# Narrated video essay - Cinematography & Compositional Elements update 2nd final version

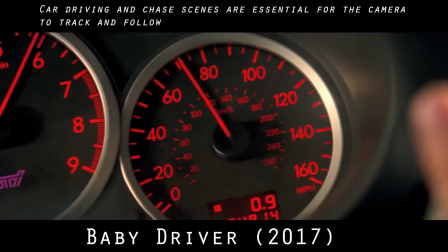The commutative intentions used in this scene is to create a sense of tension to the viewer by keeping them at the edge of their seat.
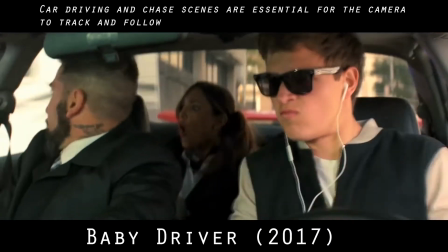No pun intended. In car chase scenes they tend to keep the viewers focused by maintaining the intensity.
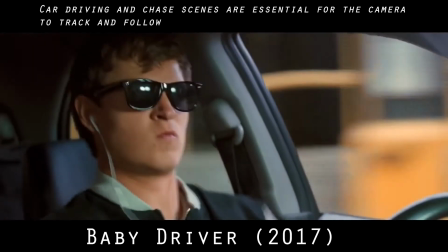Specifically car chase scenes they cause anxiety.
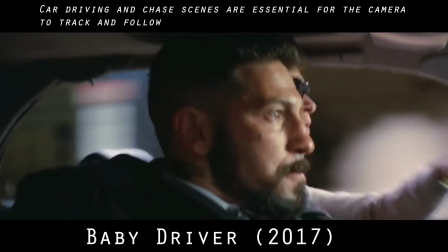The overall intentions for car chase scenes are to grab the viewers attention whilst
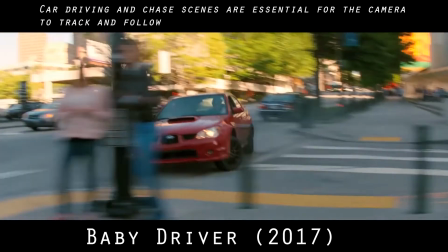maintaining the attention within the shot used in the cinematography.
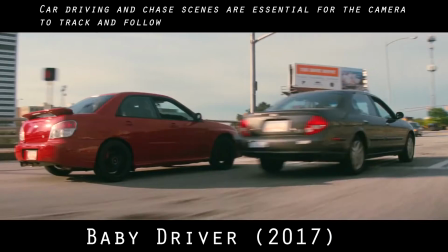Tracking shots are more important in cinematography for car chase scenes.
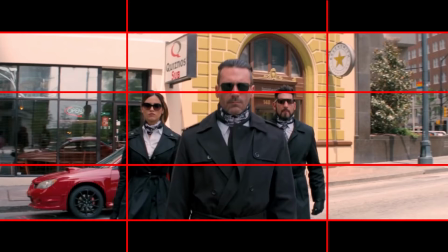Baby Driver has shots that consist of roll of thirds, film blocking, balance and symmetry,
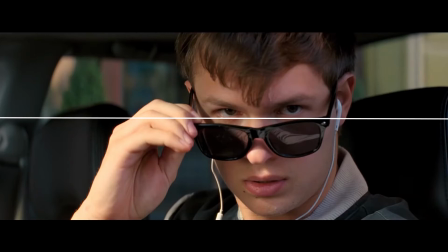eye level framing, close-up shots showing the character's eyes and the sunglasses,
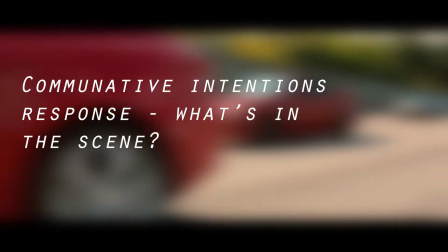tracking fallen car movements on camera, and casting elements.
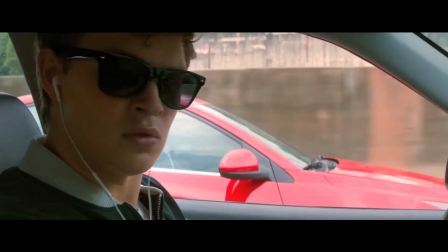Roll of thirds is useful for balance, symmetry responds to humans effectively, symmetry is ideal for focus enhancements.
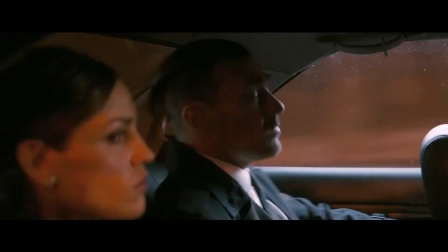Leading lines uses focus, and certain lines in shots grabs the viewer's attention.
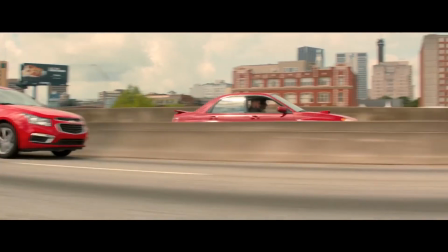Sometimes certain objects in frame can shift the audience's focus somewhere else, rather than the director's intentional focus,
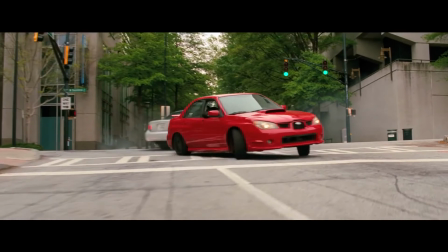so it's best to avoid that scenario, which helps create the scene you are envisioning when producing shots.
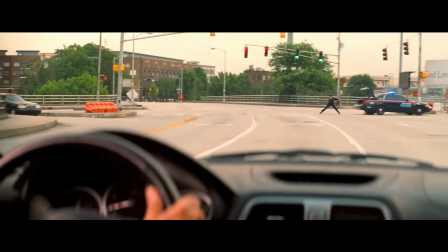Furthermore, compositing elements can help strengthen the shots of the scene itself.
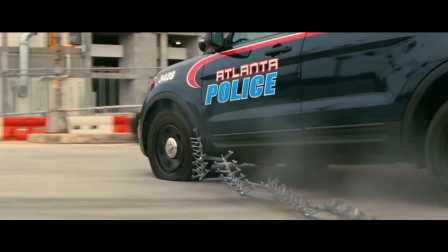Baby Driver utilizes the compositing elements towards the immersion,
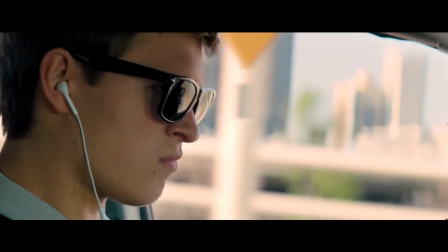character, charm and tensions of the scenes, engaging the audience and viewers.